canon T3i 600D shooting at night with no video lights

Okay, I'm in the Boracay Beach here and just going to show you in this short video how to do shoot at night basically.
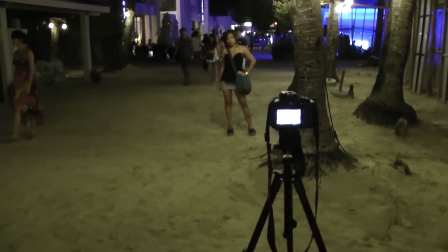I'm actually shooting now using the 600D and a 50mm lens just using natural light, well the light in the environment not using any LED light.
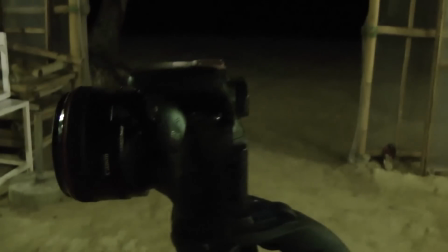So So we'll have a look now as well how you can set the aperture and the difference in the different lens types when you're shooting late at night in a situation like this.
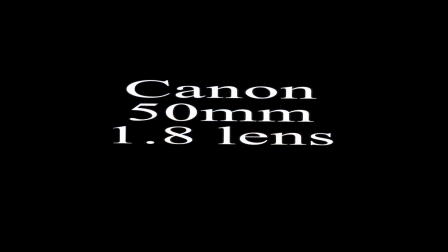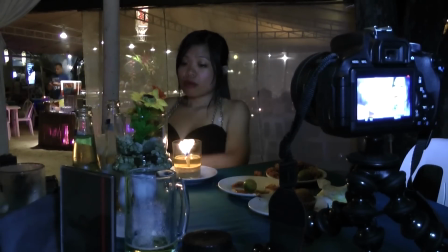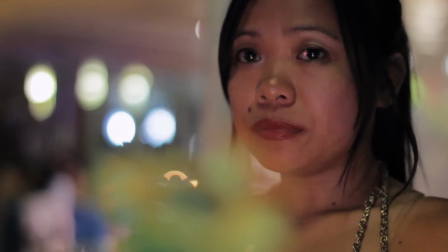So the trick when you're recording at night here, so what I'm using here is the Canon
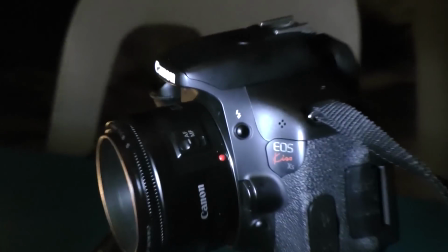50mm f1.8 lens, it's at the maximum aperture, you can just see there possibly on the screen.
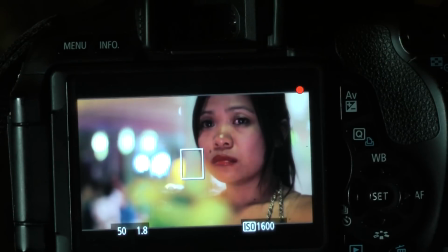And the maximum aperture when you're filming at night, let's say all I'm using here is natural light I've got a kind of a flash just on the camera but it's not it's not lighting the subject at all it's sideways
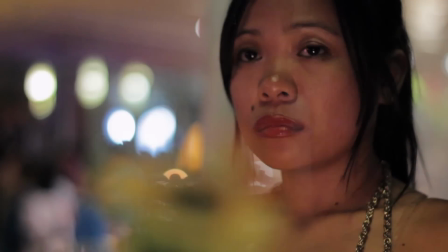on and the subject joy is lit there just by a single candle and
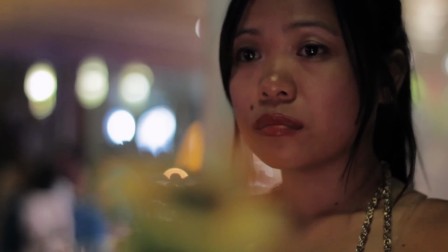you see the background lights there there's a nice out of focus area behind because the maximum aperture allows you to do that when it's set up 1.8 even to you get a nice it's
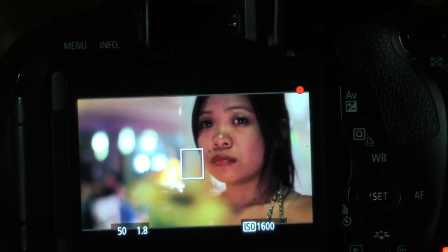bokeh effect showing any lights or anything in the background is very blurred so it's all right so now
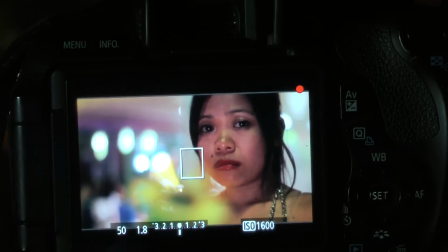I've put it just to get if I show you there the setting for the exposure it is just about right in the middle there
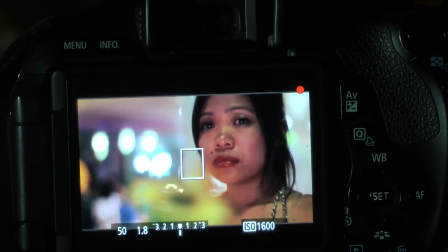I've exposed it for joy's face there I've got a candle it's hidden behind a light on the table here just to
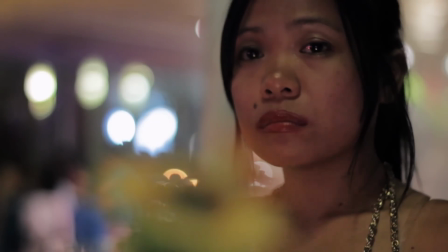just a mask because if the flame was in the middle of the
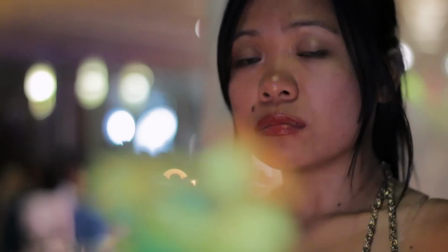Exposure there would actually spoil it In fact, if I move that sideways I'll just show you that I move this sideways you'll see the
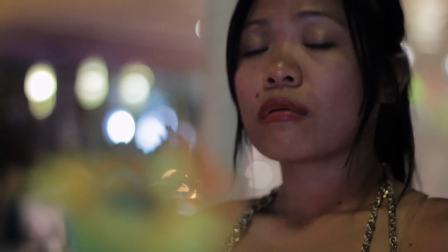I barely see it actually hidden away but I put the flower in the foreground the table flower just to actually show the out of focus areas in the foreground too and
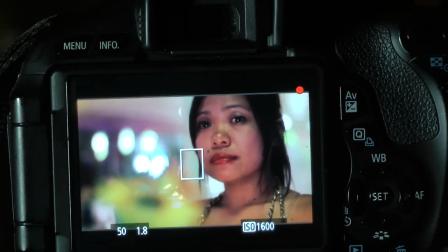so purely by now the candlelight plus there's a very weak
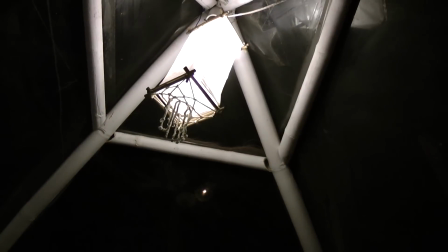light above us to get the lighting effect so everything is basically
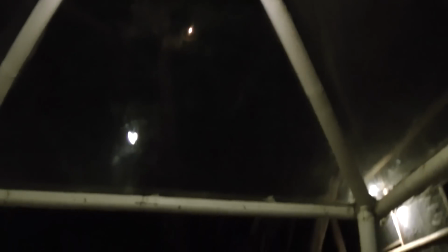ambient light I'm not using any artificial light here to light the scene so again the ISO set to 1600 if
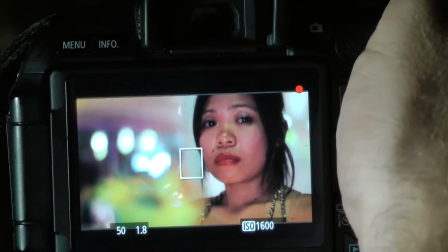I am you know that's a good ISO to have any higher than that you start to get a bit too much grain in the photo,
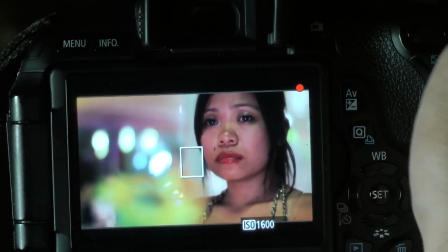in the film and really if I reduce the ISO, I'll just switch that recording off for a moment,
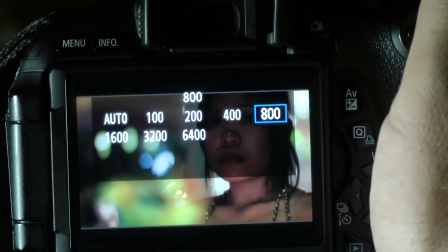if I reduce the ISO down you see it goes a little bit too underexposed there,
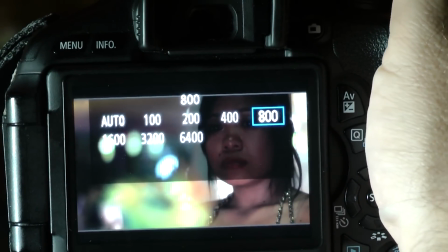800 and although you can go up to 3200
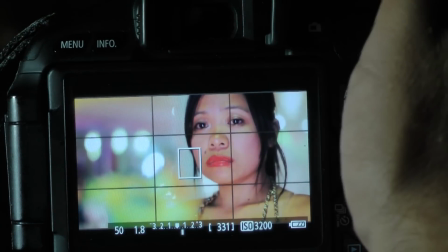there to make it very bright a little bit even overexposed there there's no point you get too much grain at 1600 you see
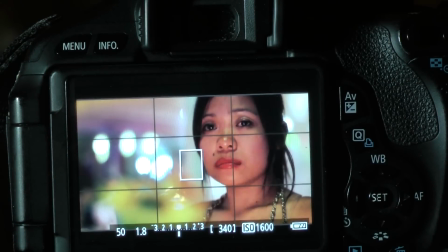there with a wide aperture lens it allows you to get a you know a very nice exposure there pretty well just
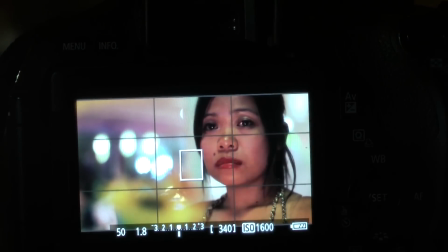using natural natural lighting on the scene so you don't need a big video light to light the scene for you so that's
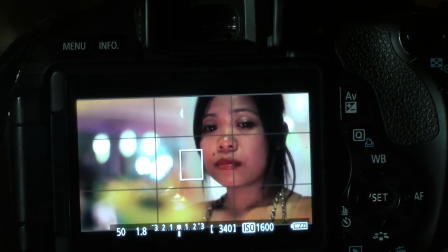using the 50 mm 1.8 lens and there's one advantage of having that lens I think is to be able to allow you to shoot scenes like this without the use of basically LED or video lights
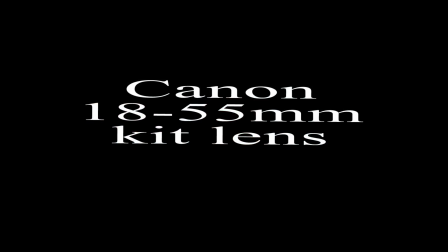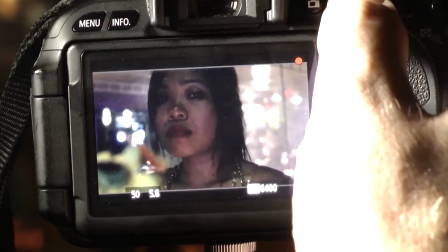Okay I just wanted to show you the same effect here on the change
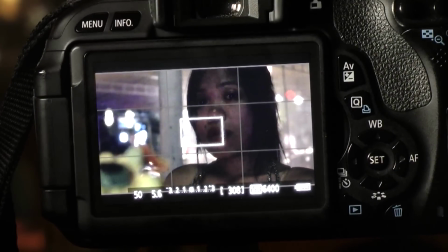the lens from the 1.8 just to show you why this maximum aperture is so important on lenses when you're shooting at night.
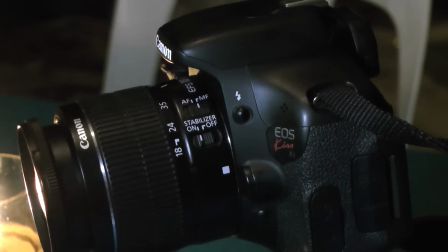I've just put on the standard kit lens which is an 18 to 55 and I've tried to mimic you know I've got pretty well a 15
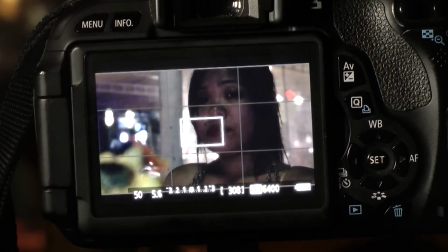millimeter focal length on the lens so I've tried to mimic the 50mm lens pretty well in how far it is zoomed.